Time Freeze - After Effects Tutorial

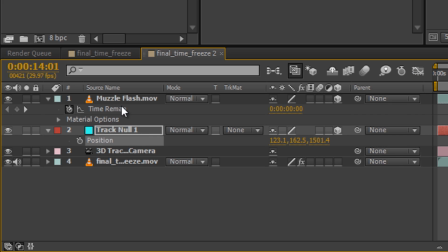We're going to click on our position. We're going to copy it. Control C. Go over to the muzzle flash.
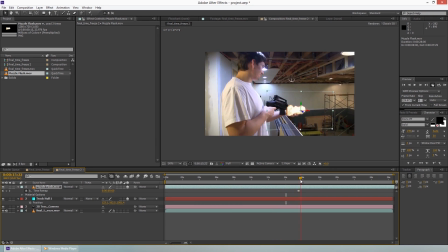Control V for paste. And right there, you'll notice that it snaps in a decent position. Now we're going to move it over to the end of the gun.
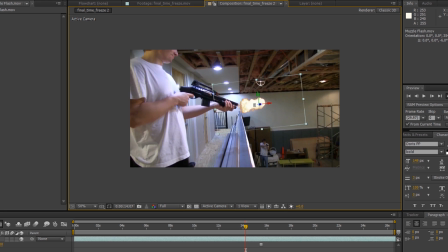W for rotation long Z axis and
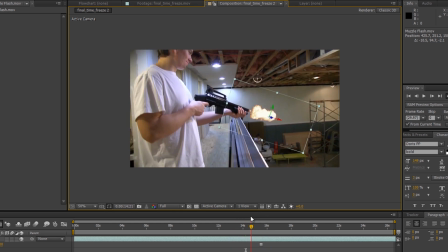that right there gets the basic idea across
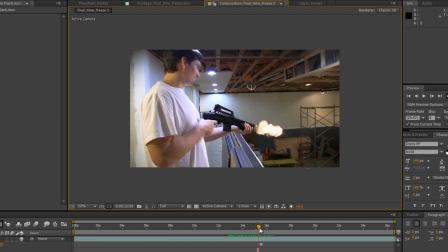the 3d track isn't perfect and it's not going to be for most shots so occasionally you'll notice that when we get to a certain point in here it uh
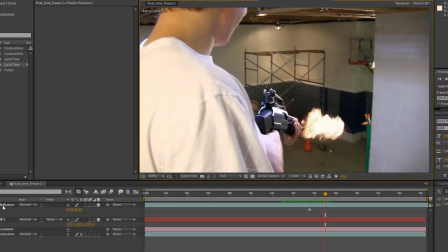isn't lined up anymore so what you could do is you
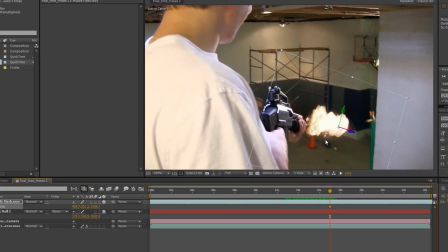can go into your position you You could just sort of keyframe it to where it should be lined up
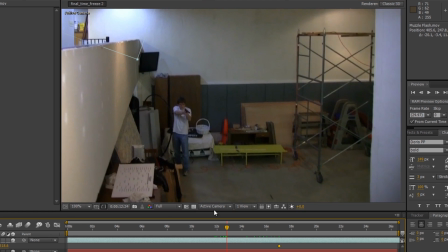along the timeline and
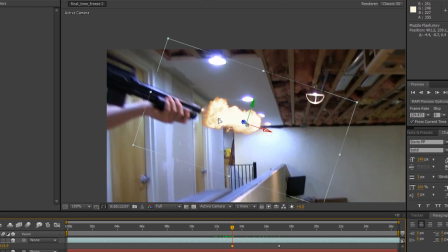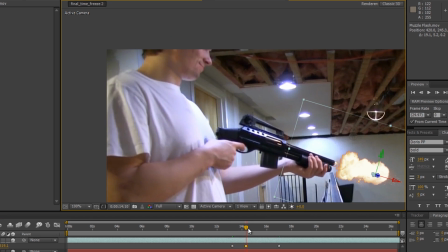Then you doing this it should look better and this isn't even that hard so
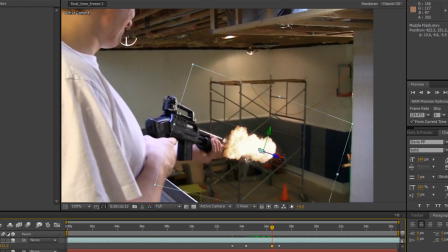Something just kind of like that
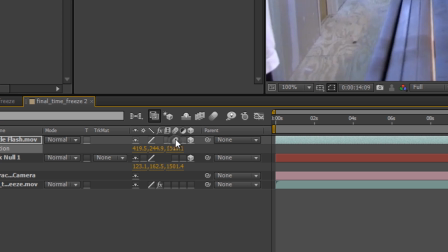Once it's done I enable motion blur
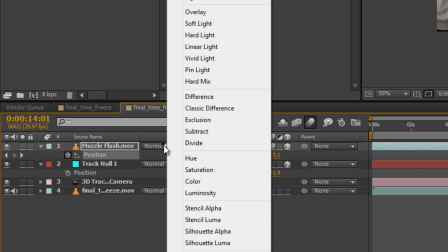Look a little bit better For our video we actually change the transfer mode to add which just gives it a
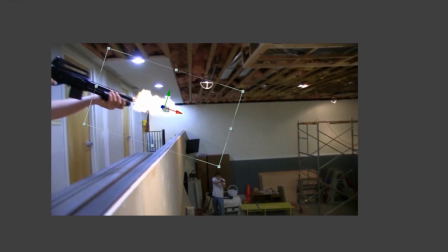more lit effect and
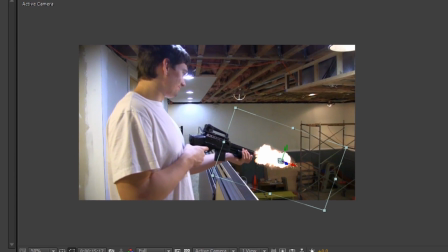I actually duplicated this and Rotated it
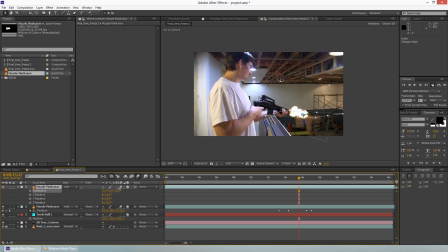This way a
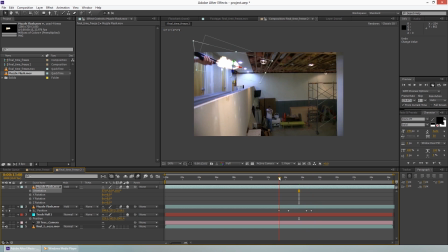Couple times just to give it a more 3d look a more natural look The more elements you have there more realistic. It's going to look As well as when a muzzle flash goes off,
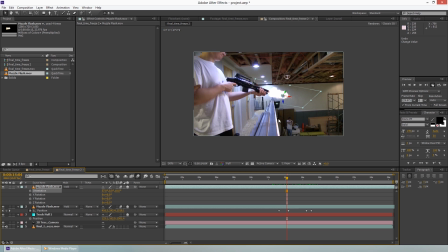there should be a little bit of a light effect put a cast upon the balcony.
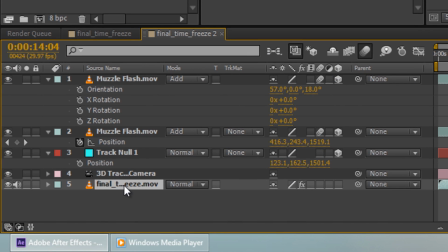So for that, we duplicated the bottom layer, the actual footage.
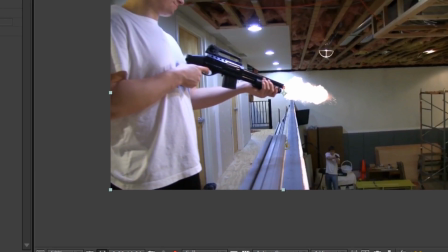Control D. And we used a pen tool, G. We masked out just those certain sections.
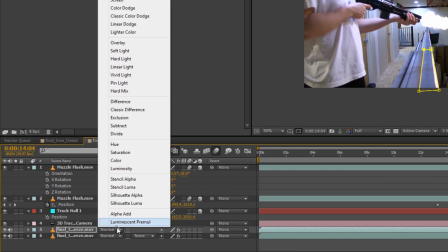And changed that layer to add.
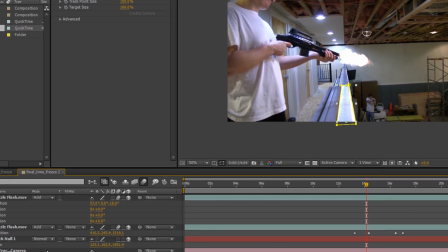Like that, like so. you may want to go into the mask settings and feather it a bit and
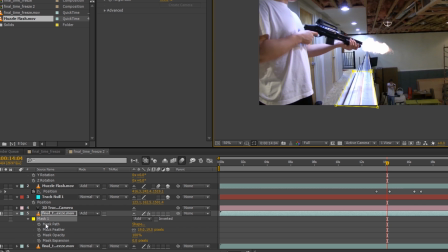just mess with how much you actually want to show just the transparency whatever
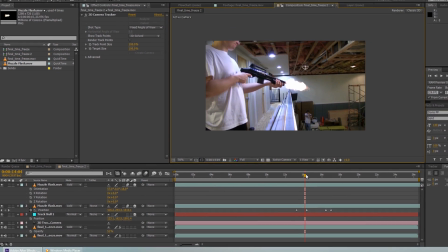looks appropriate then you have to keyframe that for all different for each frame which kind of sucks but it does get
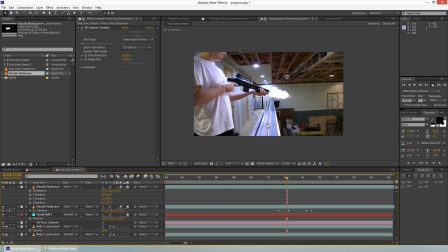it does give it a pretty good look and that that pretty much includes exactly what we did for this uh for the time remapping later we used twixter but that was after we had fully rendered this at this time and then we sped it up and started down at uh after the fact
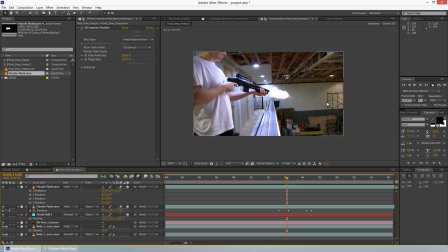we shot this at 60 frames per second so we had some leeway with what we had to um with the whole timing and remapping so i encourage you guys to explore and yeah this is what we have so far and that concludes our tutorial thank you guys for watching hope you guys enjoyed
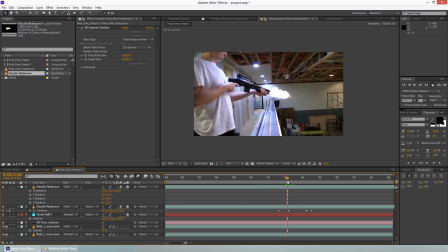this tutorial my name is Jacob Lewis with digital fire media leave any comments below for any tutorials you may want to see in the future and yeah